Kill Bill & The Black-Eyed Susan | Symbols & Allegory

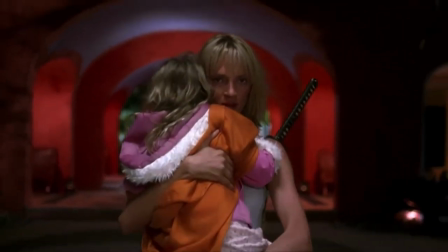In the final scene of Kill Bill Vol. 2, Beatrix Kiddo, played by Uma Thurman, has just reunited with Bebe, her daughter, after defeating Bill.
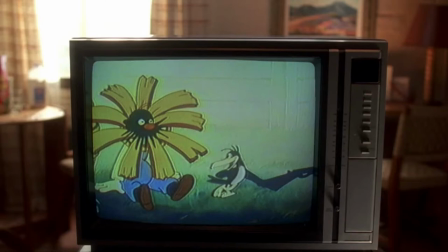Bebe is watching a mid-20th century cartoon short called The Talking Magpies from her bed.
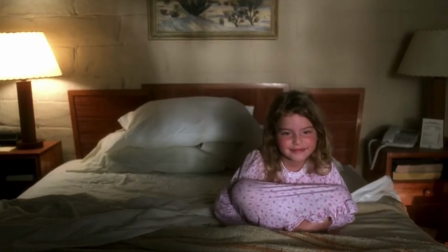We hear the following from one of the magpies in the cartoon as he speaks to a black-eyed Susan flower.
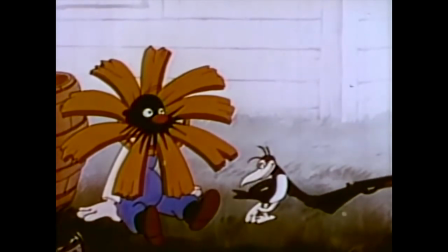Well, well, well, if it ain't the little flower.
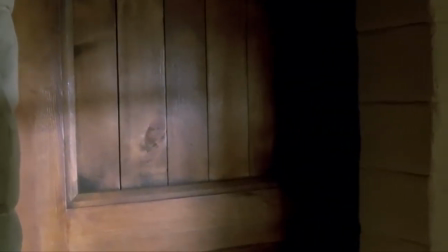The camera soon pans to the bathroom, where Beatrix is crying on the floor.
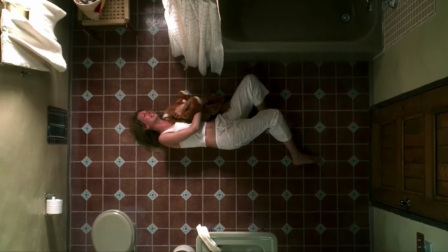We'll return to the magpies later, but first let's explore the symbolism of the black-eyed Susan throughout Kill Bill Volumes 1 and 2.
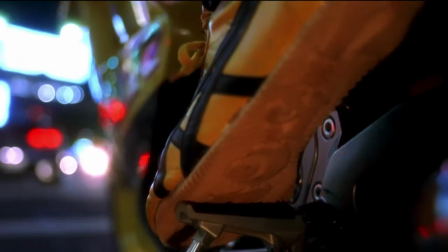Throughout both films, Beatrix is made to look, quite literally, like a black-eyed Susan through costume design.
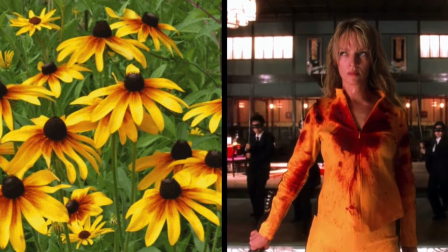The flower itself is bright yellow with a blackish center that has a reddish and sometimes brownish hue around it.
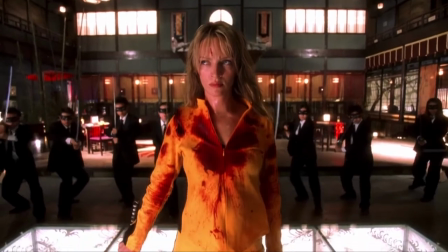Beatrix is dressed in this fashion during several prominent fight scenes. The most obvious example is when Beatrix is taking on the Crazy 88s and tracking down Deadly
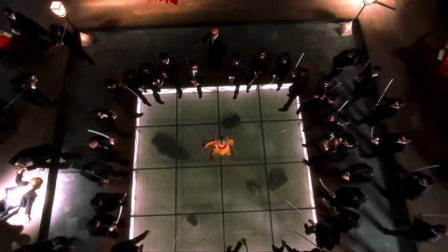Viper assassination squad member Oren Ishii in Tokyo while wearing a bloodied yellow jumpsuit.
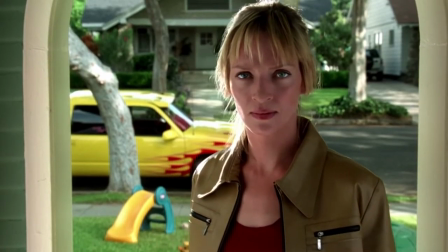This look is also achieved in the fight scene with squad member Vernita Green in Volume 1 with a beige jacket and maroon shirt,
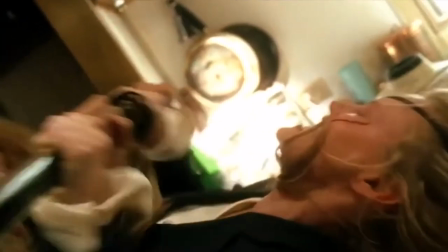and also in the fight scene with Elle in Volume 2 with a beige shirt and bloodied chest.
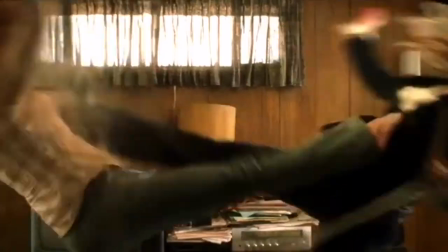Even Uma Thurman's fair skin and blonde hair color contribute to the imagery throughout the films.
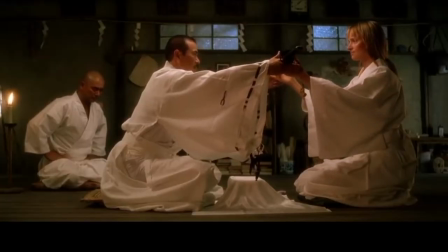When she receives a rare sword from Hottori Hanzo in Volume 1, Hanzo even refers to her as a yellow-haired warrior.
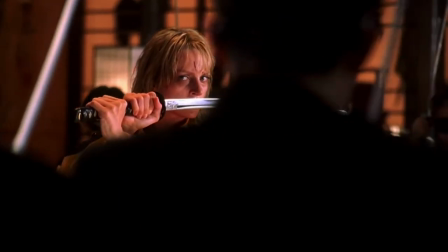Beatrix was also known as the Black Mamba when she belonged to the Deadly Viper assassination squad,
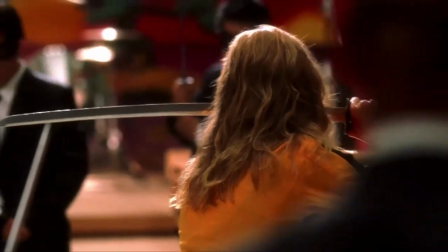in reference to the snake, but it's also a nod to the black-eyed Susan when viewed in this specific context.
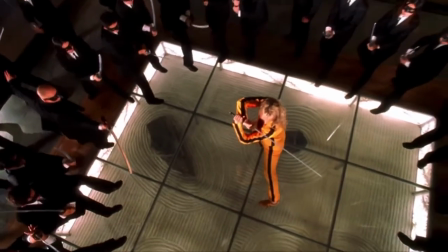The visual metaphor is not only applied to Beatrix, but also extends to design of props, sets, and color editing.
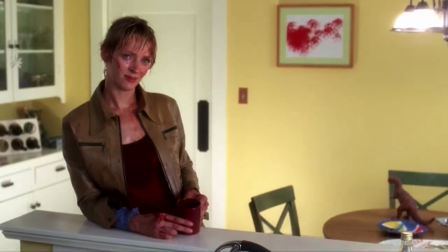In the fight scene with Vernita Green in Volume 1, the colors yellow and red are everywhere, including the art hanging on the walls of red spots that resemble both the pattern on the flower and the bloodstains that Beatrix carries throughout the fight scenes.
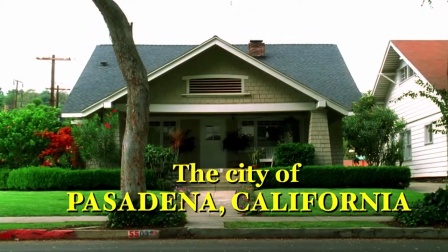Beatrix arrives at Vernita's house driving a stolen truck which is bright yellow with red flames on the grill and bright red interior seats.
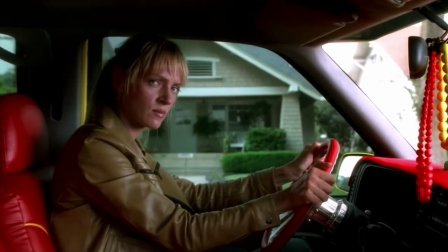When Beatrix and Vernita take a break from fighting in the kitchen, Vernita starts making a bowl of cereal.
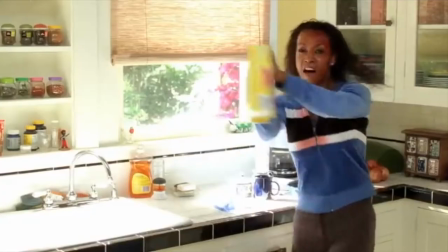The box of Kaboom is bright yellow with big red letters in the center. Vernita's attempted shot misses Beatrix, who then kills Vernita with a knife to the chest.
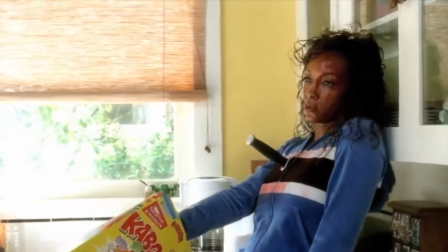In an overhead shot of the aftermath, the Kaboom box and spilled red cereal lies in the center of the frame while surrounded by yellow walls.
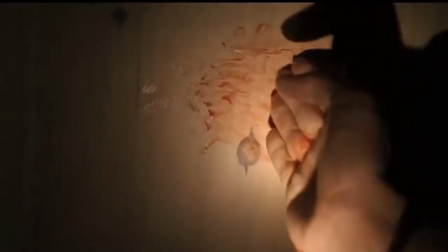My favorite allusion to the black-eyed Susan is from the claustrophobic burial scene from Volume 2.
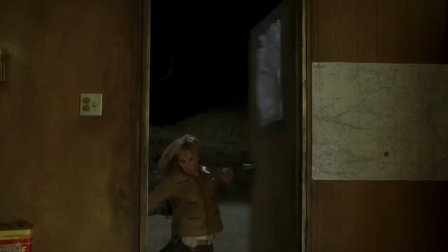Beatrix has tracked down squad member Bud at his trailer in the desert. Her attempt to sneak up on him failed as he was able to subdue her with a shot of rock salt to the chest.
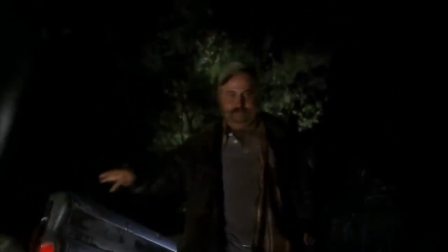Bud is relishing in his ability to torture her with a Texas funeral in which he plans to bury her alive in a coffin.
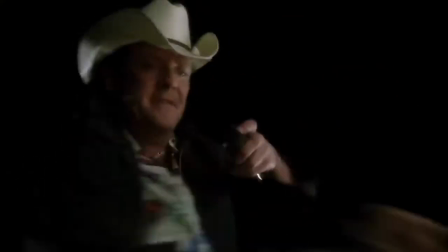When Beatrix tries to protest while tied up, Bud threatens her with mace, another nod to losing an eye.
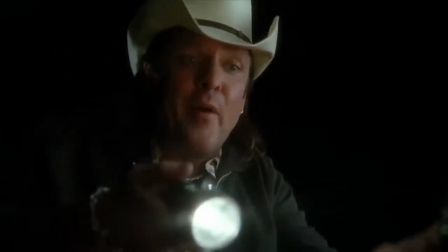If you're going to act like a horse's ass,
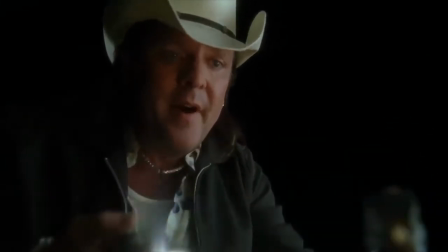I'm going to spray this whole goddamn can right in your eyeballs.
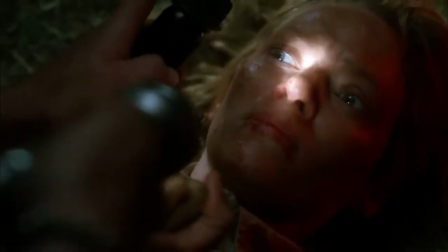I'll burn them right out of your fucking head. Then you're going to be blind.
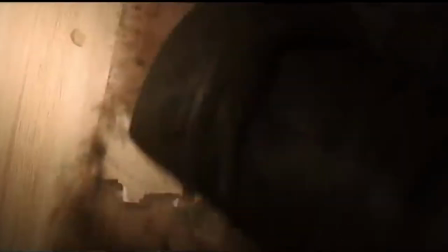Burn them.
After Bud buries her, Beatrix then makes her way through the casket with her hand alone, using the technique she learned from Pai Mei,
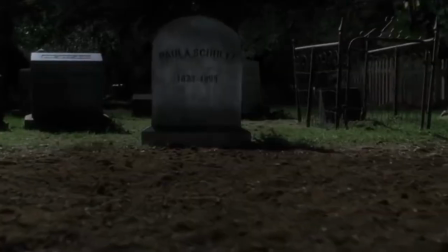who Bill had introduced her to years before for training. Beatrix digs herself out of the soil and rises to gasp for oxygen.
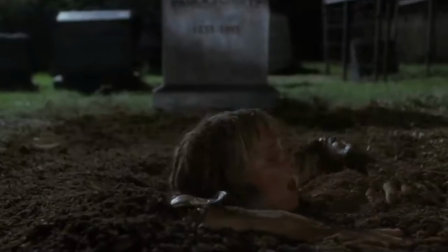In this scene, she is sprouting from the dirt as if she actually is a flower. It's another visual cue for the underlying symbolism.
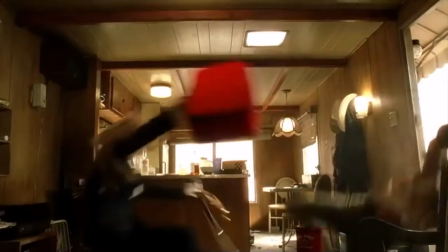The following morning, she tracks down Bud's trailer once again, and so begins her thrilling duel with Elle, Bud's sister, and final member of the Deadly Viper assassination squad.
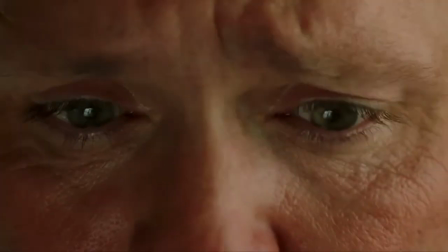Elle has just killed Bud with a black mamba snake, and now only Elle stands between Beatrix and her final quest, Bill.
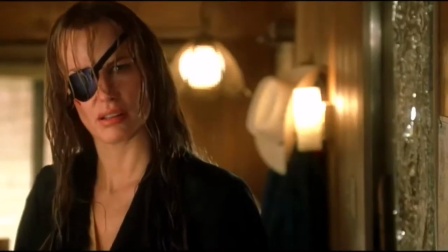The battle ensues and we learn that Elle, sporting an eyepatch, lost her eye to Pimei and then tells Beatrix that she killed Pimei out of spite.